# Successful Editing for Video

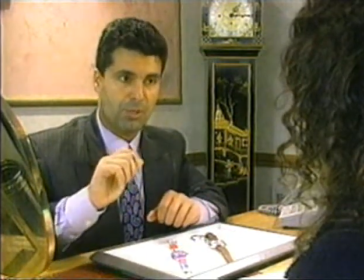During the main interview, the change from mid-shot to close-up helps to hold our attention.
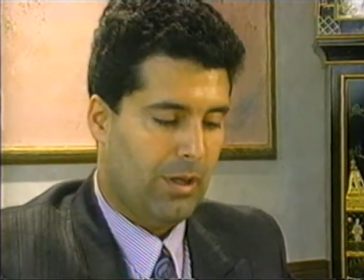The Swiss engineers have managed to achieve. It's not necessarily that we can't live without a watch.
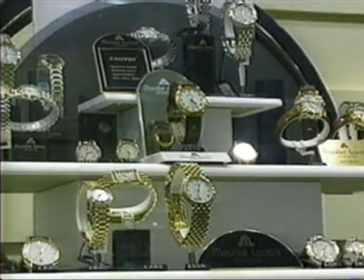Here's one way to cut the sequence together.
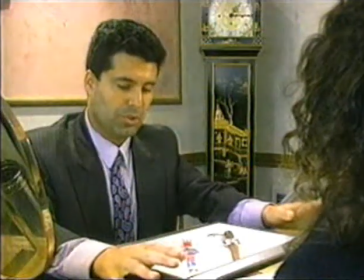I've got here two watches which are at the extreme of the Swiss market.
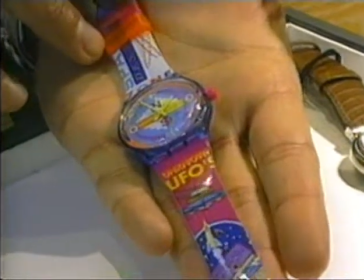You have a Swatch watch which lasts approximately 2 years and retails at £27.50.
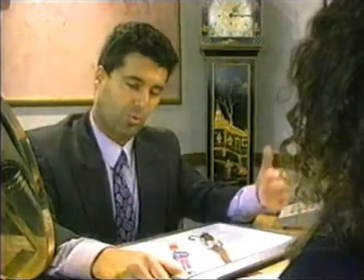Another one which is towards the other extreme of the Swiss market,
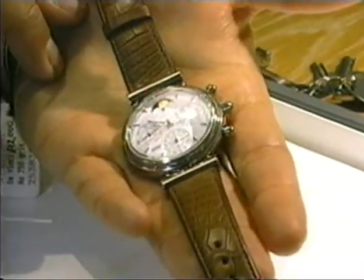which is a perpetual calendar chronograph, and that one retails at £12,000.
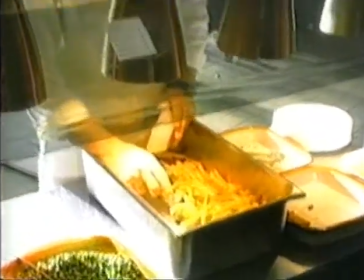Right. What do students like most? Chips.
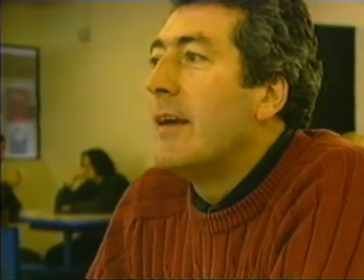Other speech sequences are made from cutting different people together to tell a story.
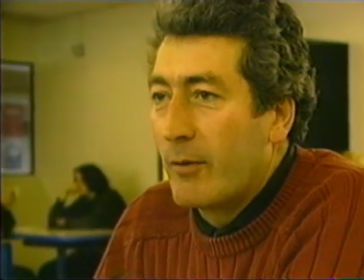Nice bowl of chili with a nice glass of red wine. A nice pizza or some burgers or something like that.
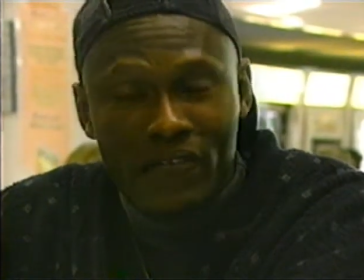This style is called vox pop.
And if there's something like fish, it's alright, you know. I love fish and chips.
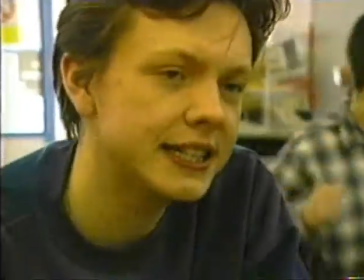It's best using short responses cut tightly together and shot with people looking in different directions so they appear to interact with each other.
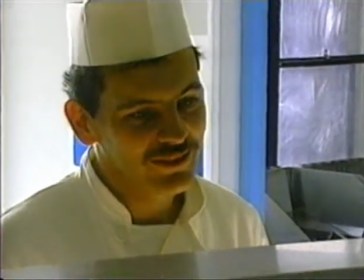I love curry so much. What do you like to eat most? Chips.
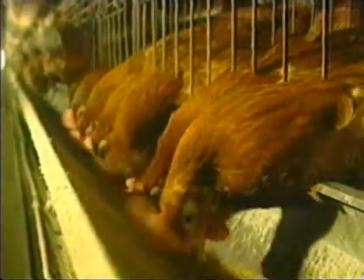Look at this next extract to see how speakers facing opposing directions can also reinforce the idea of conflict.
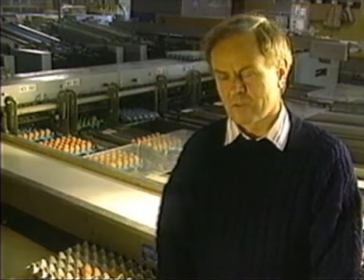If you go into a battery house or a cage house, I mean, they don't sound unhappy. The chickens are singing away. Not really much different to what the free-range chicken are.
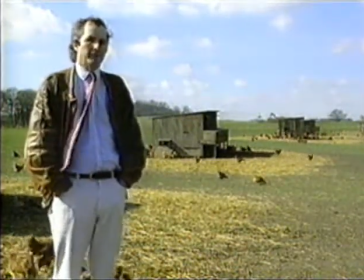If you actually buy half a dozen chickens and put them in a hen house, they will freely choose to go out and enjoy the great outdoors.
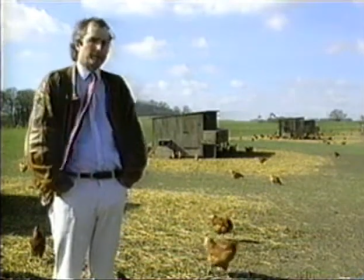Therefore, it's clearly against their will to be kept inside, and in the crowding of a battery cage, it's actually sort of inhumane what's going on.
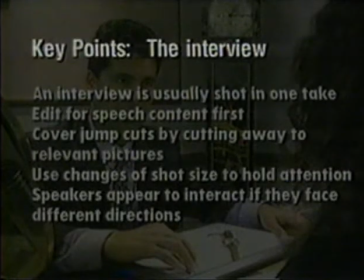Key points: the interview. An interview is usually shot in one take. Edit for speech content first. Cover jump cuts by cutting away to relevant pictures.
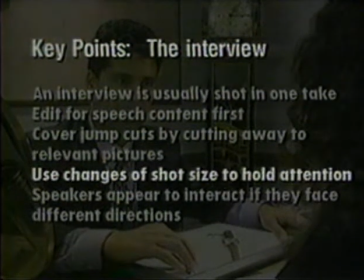Use changes of shot size to hold attention. Speakers appear to interact if they face different directions.
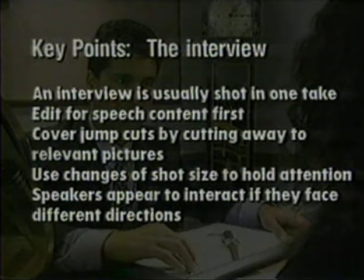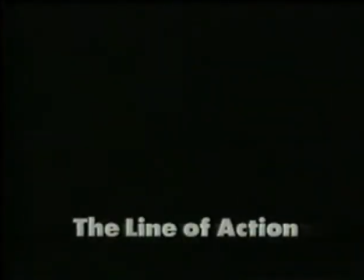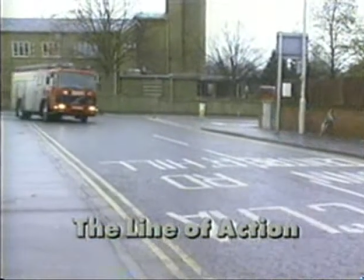Keeping continuity across the edit is often important. Watch the fire engine change direction.
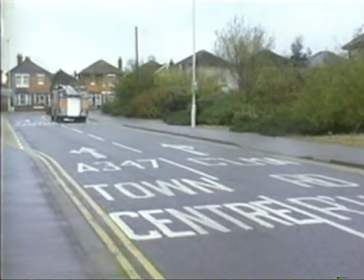This is because the camera has crossed over the line of action. The line of action here is the road.
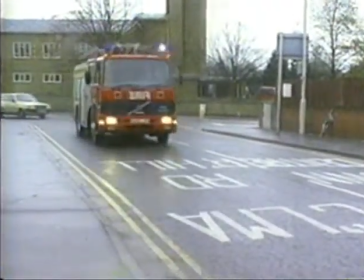If the camera stays on the same side of the road, the problem doesn't occur.
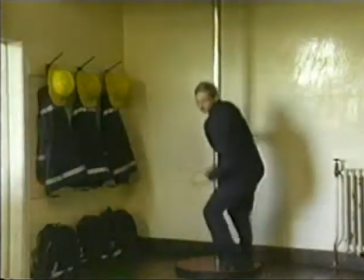Here's the same scene we saw at the beginning of the program. It's the same problem.
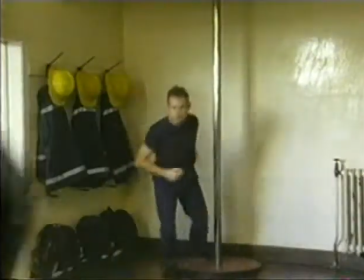Right to left, and left to right.
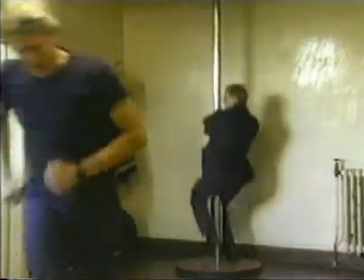If the camera doesn't cross the line of action, there's no problem. The directional continuity is maintained.
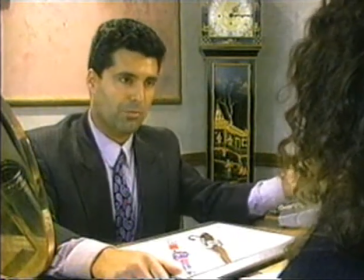The one which is towards the other extreme.
The line of action here is the eye line between the two people.
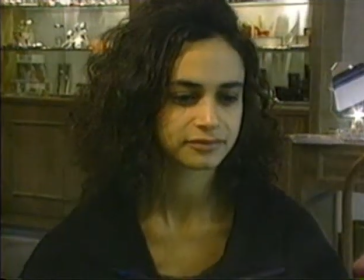Cross the eye line, and again it looks completely wrong.
And that one retails at £12,000.
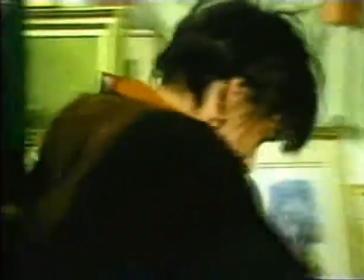Telephone conversations are the same. It looks odd if they don't face each other.
Hello?
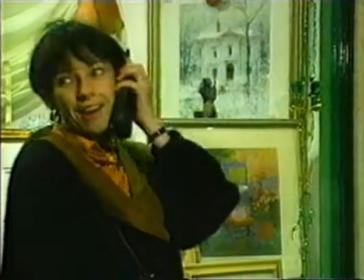Hi, listen, I was going to ask you out. Leah?
Even though the speakers are not in the same place, a line of action still exists.
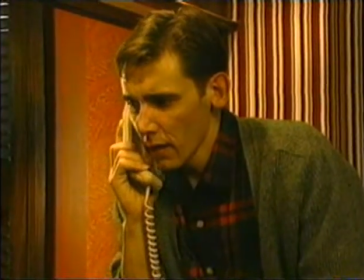Sorry. Look, why don't you have a drink at the hotel? That's better. Great, okay, bye.
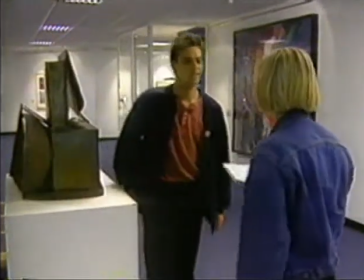Crossing the line only works here because we can see the change happen in shot.
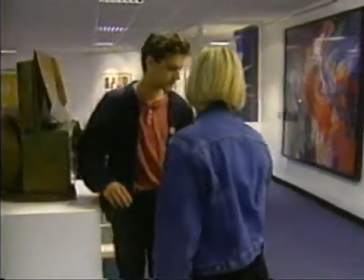Bit you need's on page 9, all right? All right, I thought there was 2 bits.
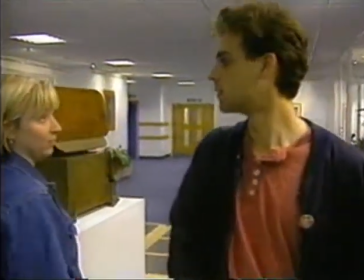We can find the other bit. Okay, but don't forget it must be back by 4.
Notice now that the line of action has moved to the new eye line.
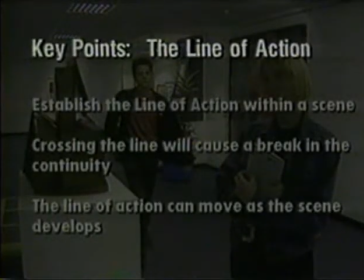Key points: line of action. Establish the line of action within the scene. Crossing the line will cause a break in the continuity. The line of action can move as the scene develops.
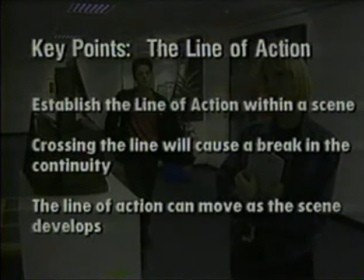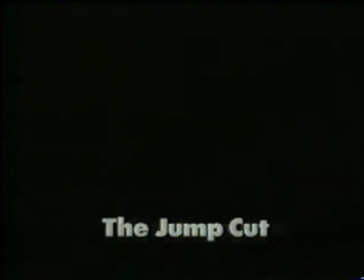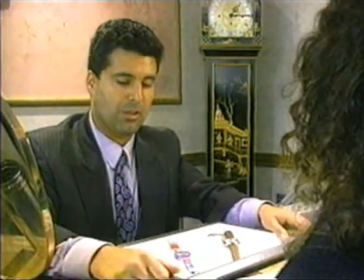We've already seen this example of the jump cut.
Which lasts approximately 2 years.
It's a break in the speaker's continuity.
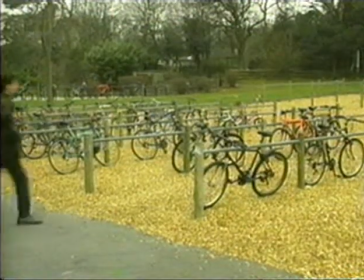At £27.50.
Here's another one. We need to cut some of the time spent undoing the lock.
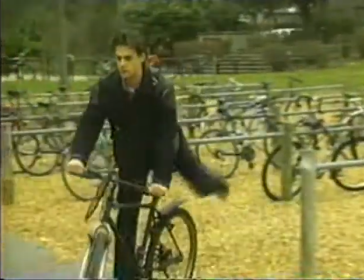The jump is caused by cutting between two ends of a slightly zoomed shot. To make it work better, we need to cut to a completely different angle.
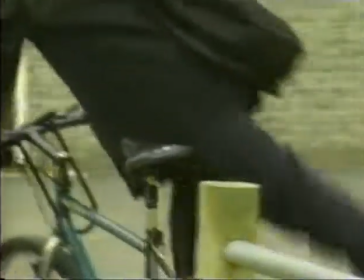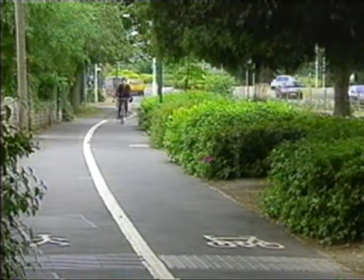Here's another one. Again, we need to compress time, but this doesn't work. It will work better by cutting to a completely different angle and changing the background.
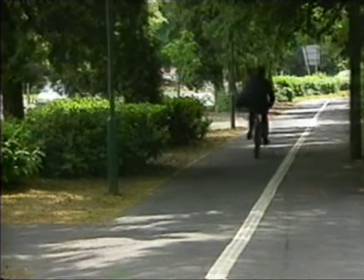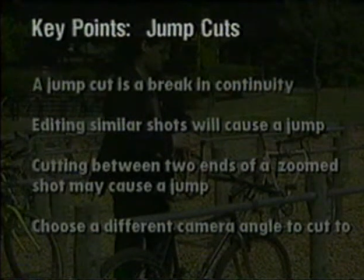Key points: jump cuts. A jump cut is a break in continuity. Editing similar shots will cause a jump. Cutting between two ends of a zoomed shot may cause a jump. Choose a different camera angle to cut to.
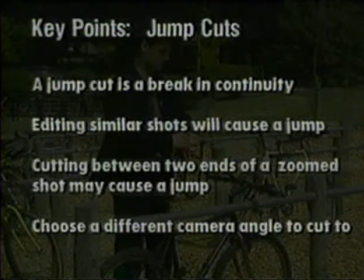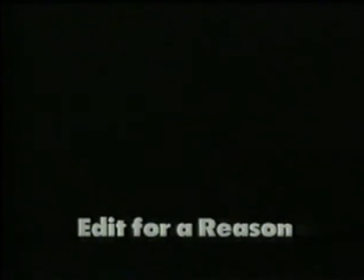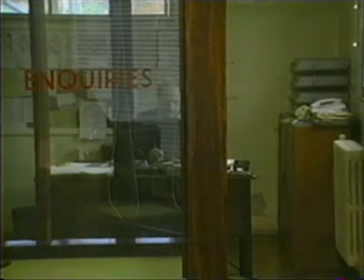In this fire station call-out sequence, each edit is needed to follow the action and the narrative.
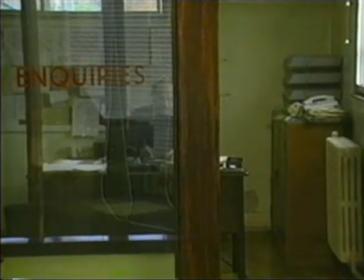The edit pace is fast to reinforce the sense of urgency.
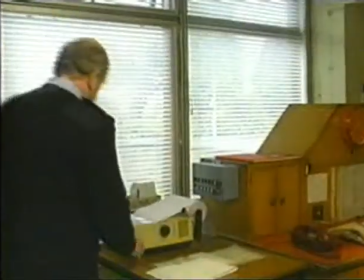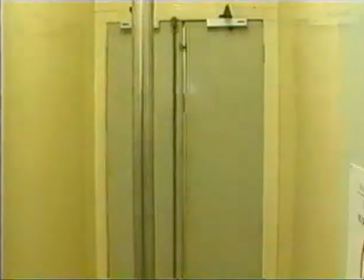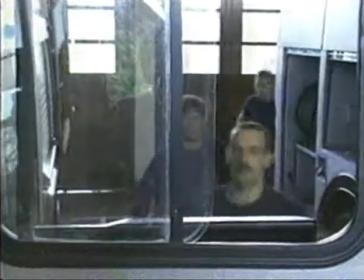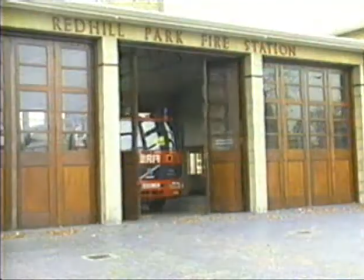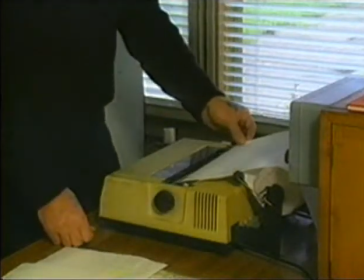Each edit should be made for a reason. For example, this cut is for dramatic emphasis and to reveal detail.
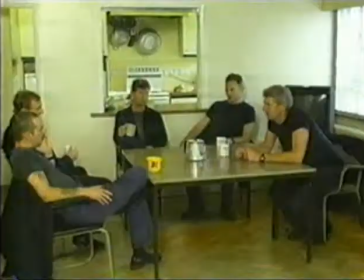The next cut changes location. So does this one.
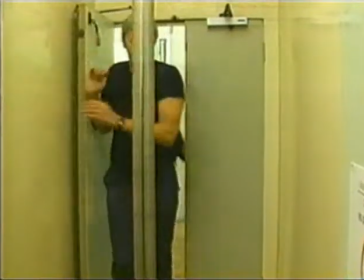The next change of viewpoint is needed to follow the action. Cutting on movement gives good continuity. Here's the same sequence, but this time the pictures are cut to follow the voiceover.
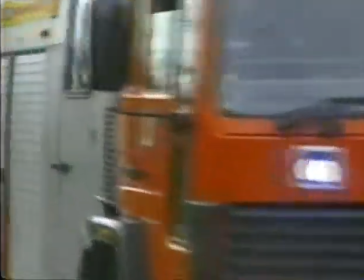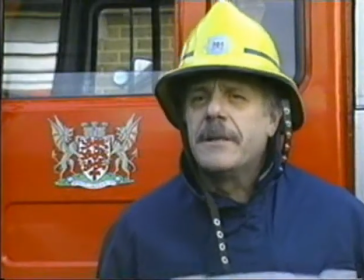Normally, what occurs is that the 999 call is received at Dorchester,
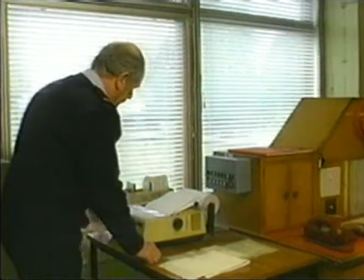is then passed through the computer to the teleprinter on the station.
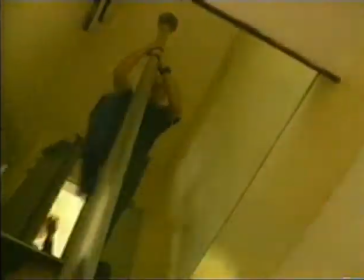Everyone gets aboard the appliance, and the appliance turns out.
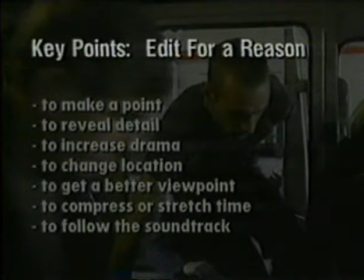Key points edit for a reason. To make a point. To reveal detail. To increase drama, to change location, to get a better viewpoint, to compress or stretch time, to follow the soundtrack.